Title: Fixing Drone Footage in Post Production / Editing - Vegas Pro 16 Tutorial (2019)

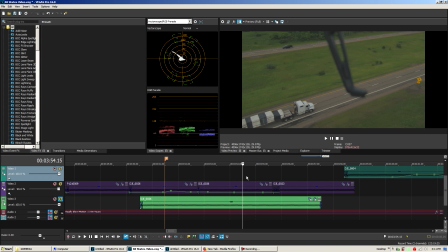However, you can see that the leg of the Inspire 2 starts to get in the shot here, and it gets very close to the truck, very close. Well, the leg does. I mean, it's not very close to the truck, of course, but it's very close to the framing of the truck.
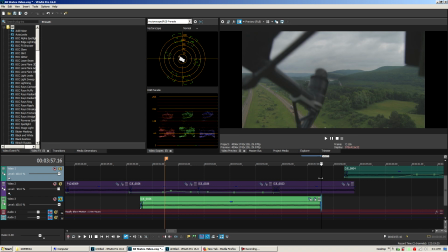And then at the very, very end, the drone is very dramatically in the shot.
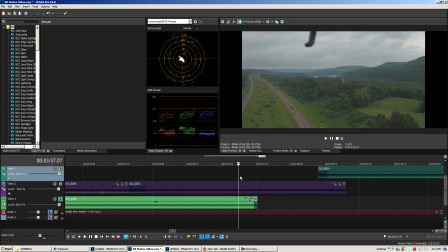So this was easy to fix, of course. You know, when the leg is here, this is kind of basically where something like this is where the shot ended. This was easy to fix because I was using a 2.35 cinematic aspect ratio.
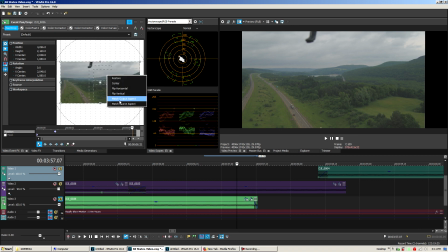So all I do is just match my output aspect ratio
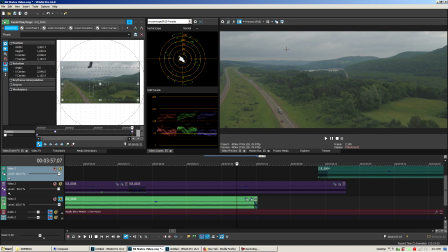and sort of do something like this, and that's easy to fix. However, let me go and delete this shot.
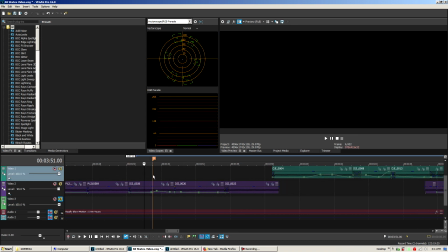You're going to notice that I did a little bit more than that.
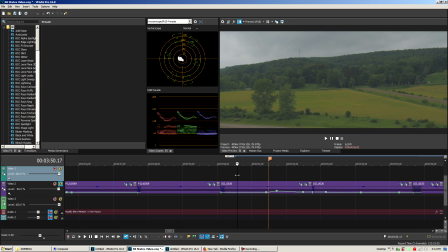starting off, you can see that there's an interesting parallax move here, as if the drone is sort of creating a very interesting parallax move with that long focal length. It's sort of turning. Well, it wasn't turning.
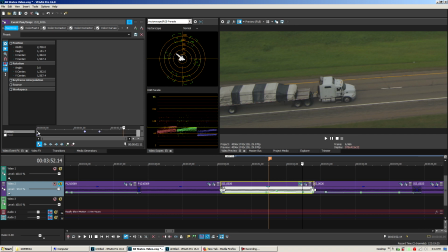What was going on was I'm doing a, and I got to bring up the event pan crop window, let it load up.
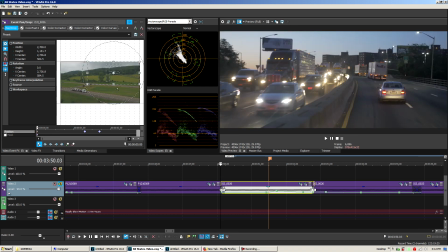It's a little bit slow. Okay, so the event pan crop is right here at the beginning, and then the event pan crop gets moved over here to sort of track
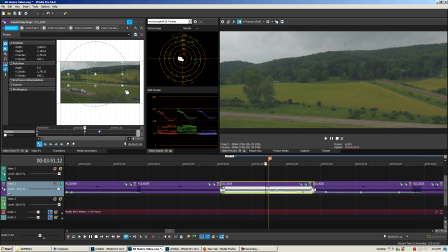the fact that we're really just making a very simple sideways motion with the drone, but to make the footage a bit more dramatic, I panned the crop right there so that it would look a bit more interesting and have a parallax. It looks a bit more like was shot with like a dual operator setup,
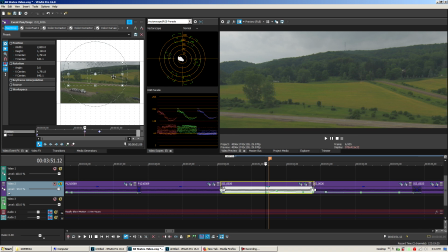where there was a pilot maneuvering the camera and a drone operator, when really it was just, you know, a one-person operation.
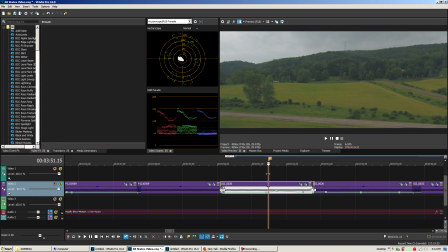So then I pan down and reveal the truck, which goes with the music, of course.
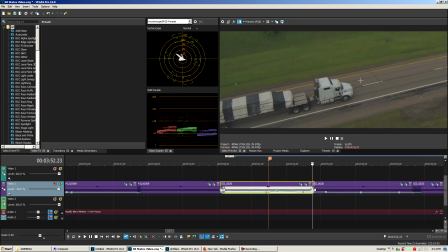And then when the drone leg is going to, I mean, it already was, you can see
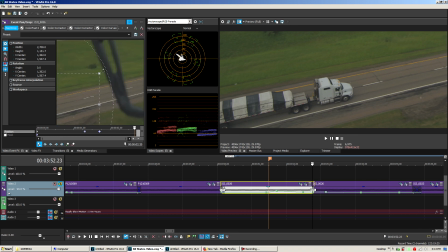over here how I had to crop it to make sure that the drone leg wouldn't be in the frame. And then finally,
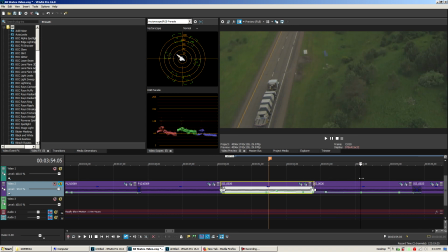I do a quick little cut and I reveal the landscape, and I cut the very end before the drone leg appears.
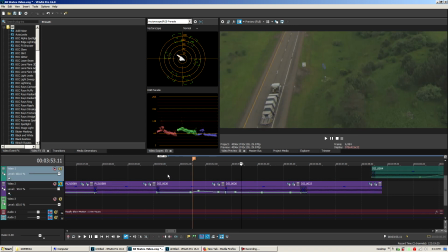So this is just another example of some of the little tricks you can do in post to not only make the drone footage a bit more dramatic and interesting, but also fixing things that happen in real life, such as drone legs appearing in the shot.
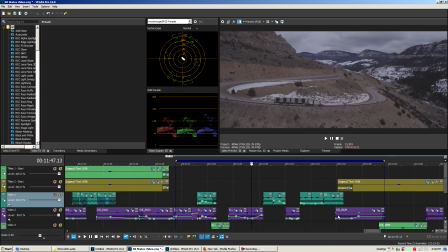Alright, so here's another section of the video. It's the 16-second segment of Tin Sleep Canyon in Wyoming that I filmed in February of 2017 with the Inspire 1 drone and the Zenmuse Z3 optical zoom camera that went from 22 to 77 millimeters.
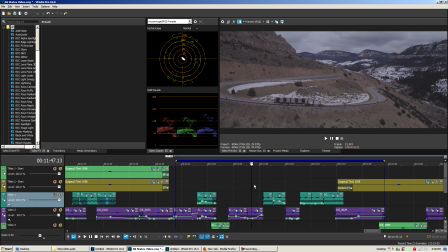It wasn't the X3, that's the one that came with the Inspire 1. This was the Zenmuse Z3 camera.
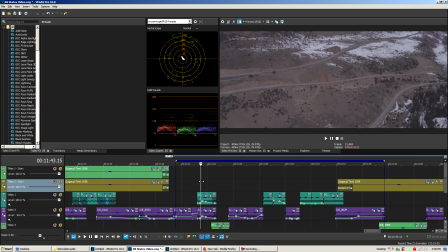And so, of course, this segment here, which again was just 16 seconds, it really took me 2 hours to film it in real life.
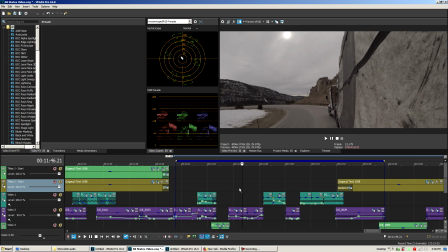I had to go up and down this mountain, this little curved road.
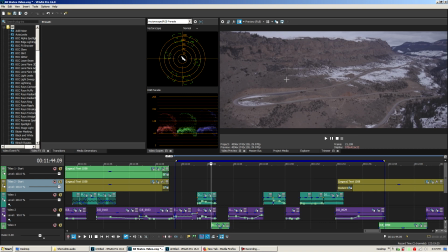I had to go up and down it 5 times to get the shots I wanted, and the lighting also changed throughout that time. So just color matching in post was already challenging enough to try to make the colors look as consistent as possible.
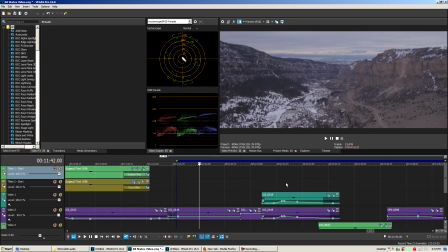But here I'm just going to cover the first shot, which is the establishing shot, which is extremely important.
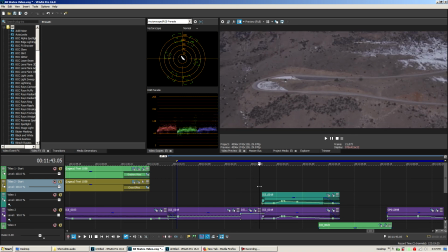You can see there's a little bit of a nice pan there. Then I move down and I reveal the road, and then you can see a little bit of a pullback,
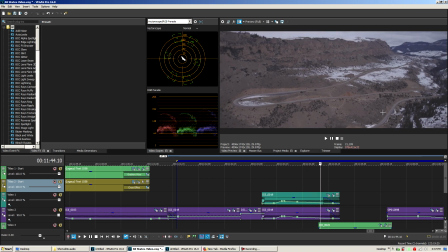and that's you could say this is a set, right? That's not really what happened. So first of all, the drone was already a mile away, a little bit over a mile away from me when I shot this. So the Inspire 1 really only had a mile of effective range, so this was already really laggy over here.
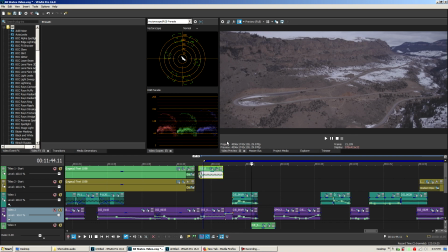So I'm going to show you how the shot really looked like. Let me just get rid of this.
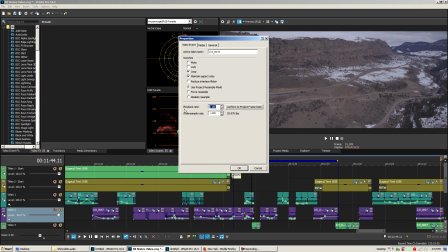Let me double the speed of the clip.